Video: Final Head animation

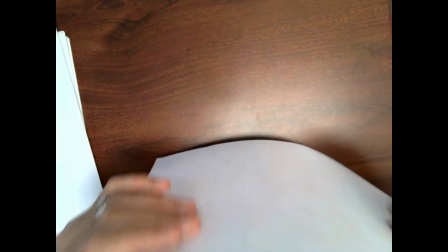Alright, this is going to be the last section of this. So what I'm going to do is I'm going to take him from surprise
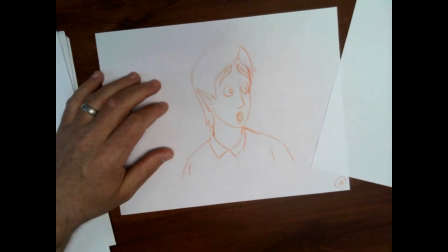here, and he's going to settle into being angry.
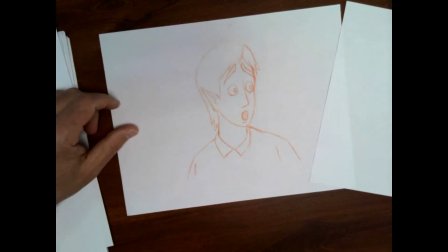So whatever surprised him is also going to make him angry. So now I've got my character all stretched out here.
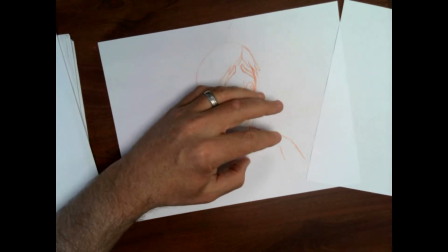I'm going to kind of squash him back down and kind of tilt his head down and get him angry about whatever he's seeing.
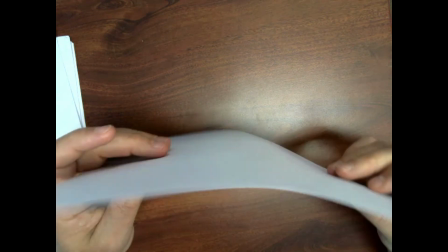So that's where I've got to get to. I've got to get all the way down there.
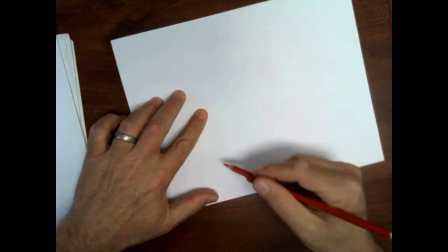So first things first, I'm going to kind of keep these shoulders.
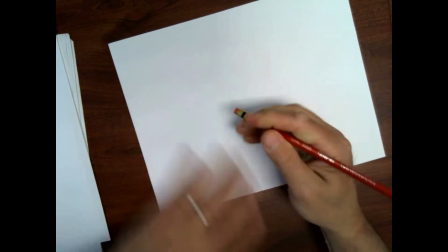Might even, I might cheat it a little bit here. So it kind of seems like he's turning just a little bit.
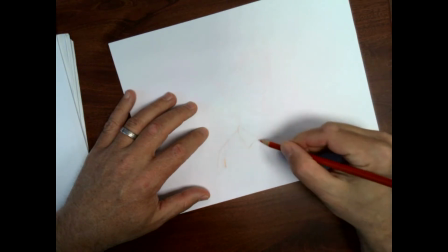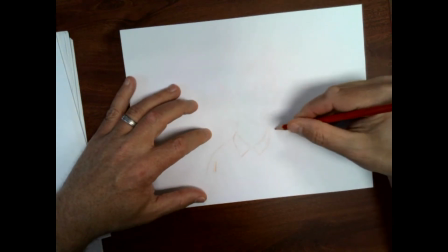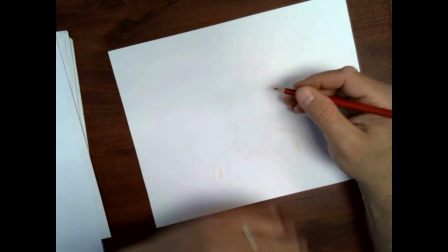Letting some of this drop back. And then I've got this point on my head.
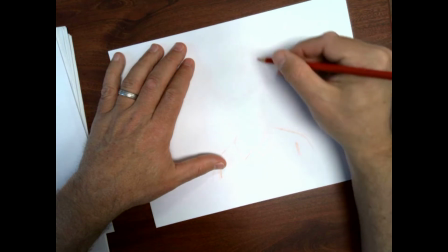I'm up.
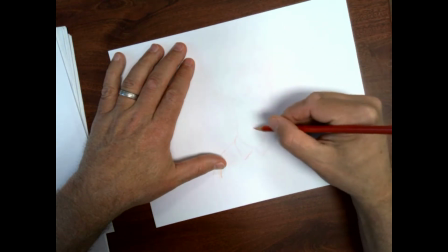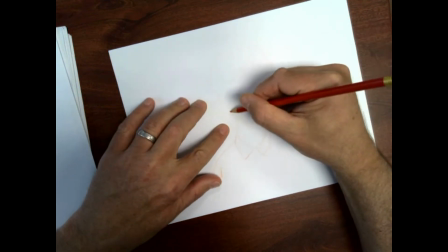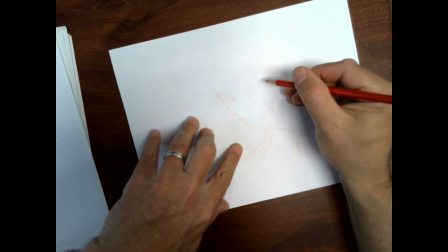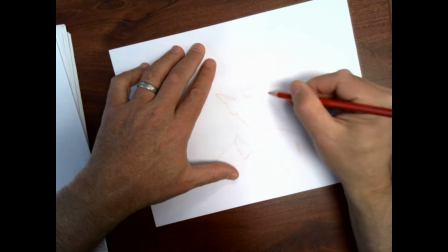Remember, this is happening really quickly. Stretch is coming out, so I'm going to get my nose flattened back to kind of where it is.
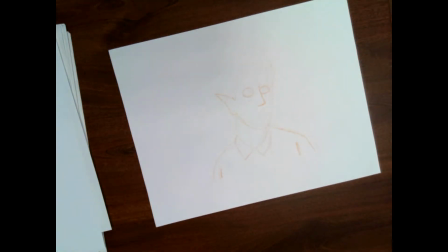I've got to think about at some point, how did I draw my eyes at the beginning so that I can kind of come full circle.
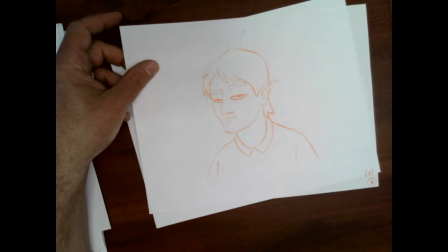So there was a point where I was closing my eyes look like that. I might kind of use that shape to help me build.
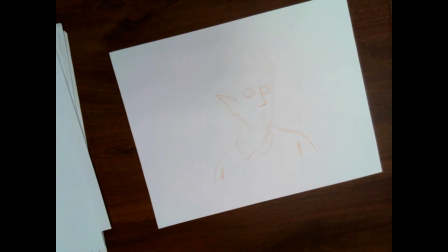And my original eyes, my normal shape, was all the way back here like this.
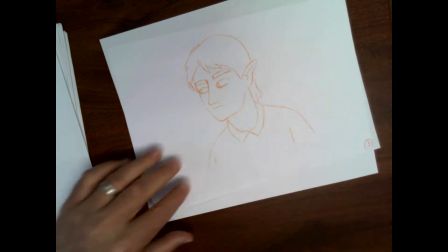So I'm going to kind of use some kind of a combination of those two things.
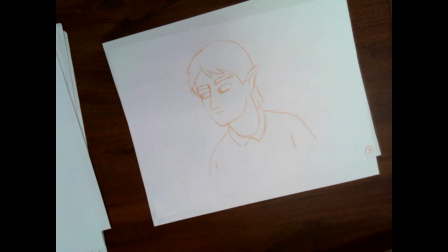Oh, that's not my normal. Where's my number 1? It's in here somewhere because it was also my number 5.
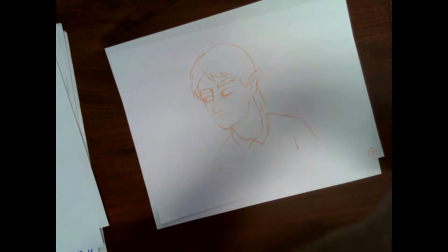Excuse me.
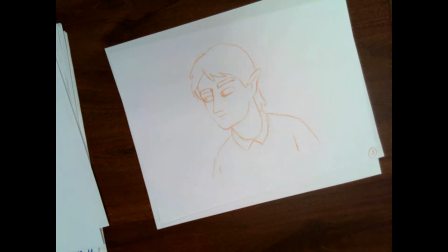Well, I've got to find that before I can film it, but that's okay.
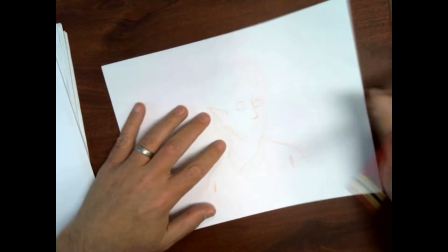So here I go. And I start flattening these and letting them widen back out.
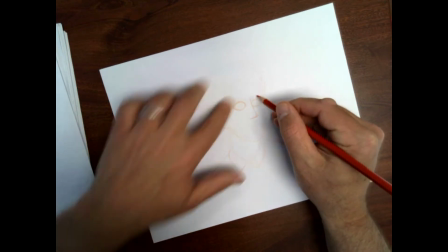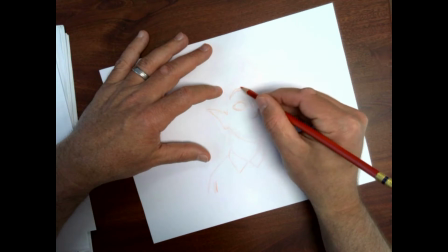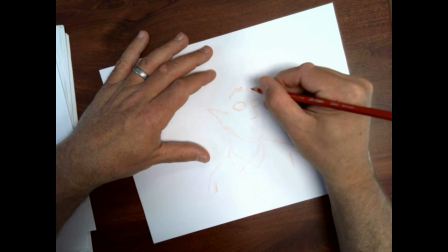I'm going to let one eyebrow lead the action a little.
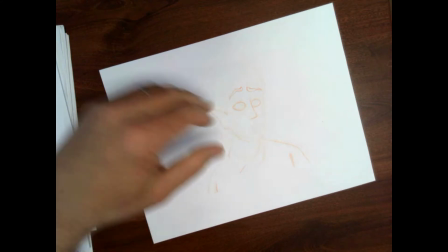So by having one eyebrow go down a little faster than the other one,
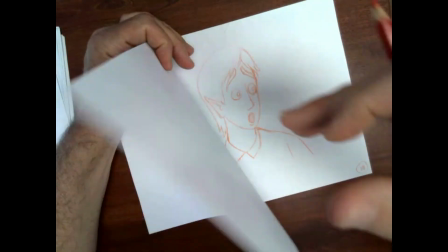or a little further, it'll add a little more dynamism to my pose.
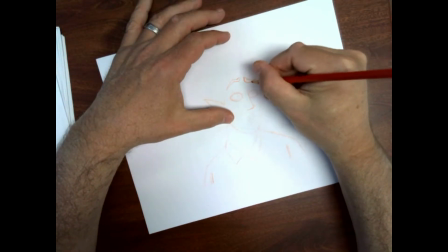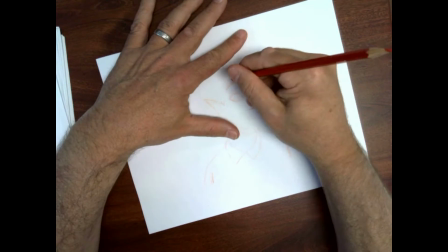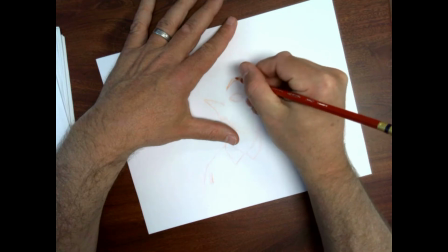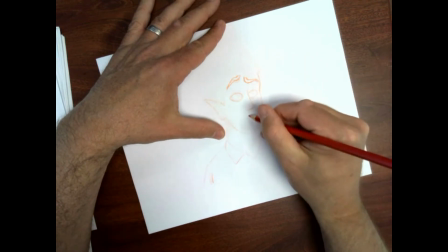I'm going to eventually have my teeth growling.
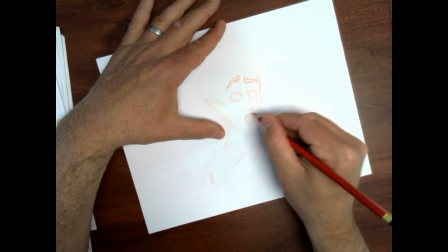So I want that surprised mouth to kind of start changing shape a little.
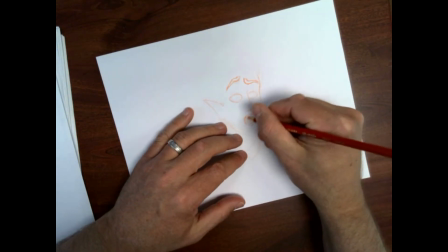Thinking about maybe a transitional emotion between the growl and the upsetness.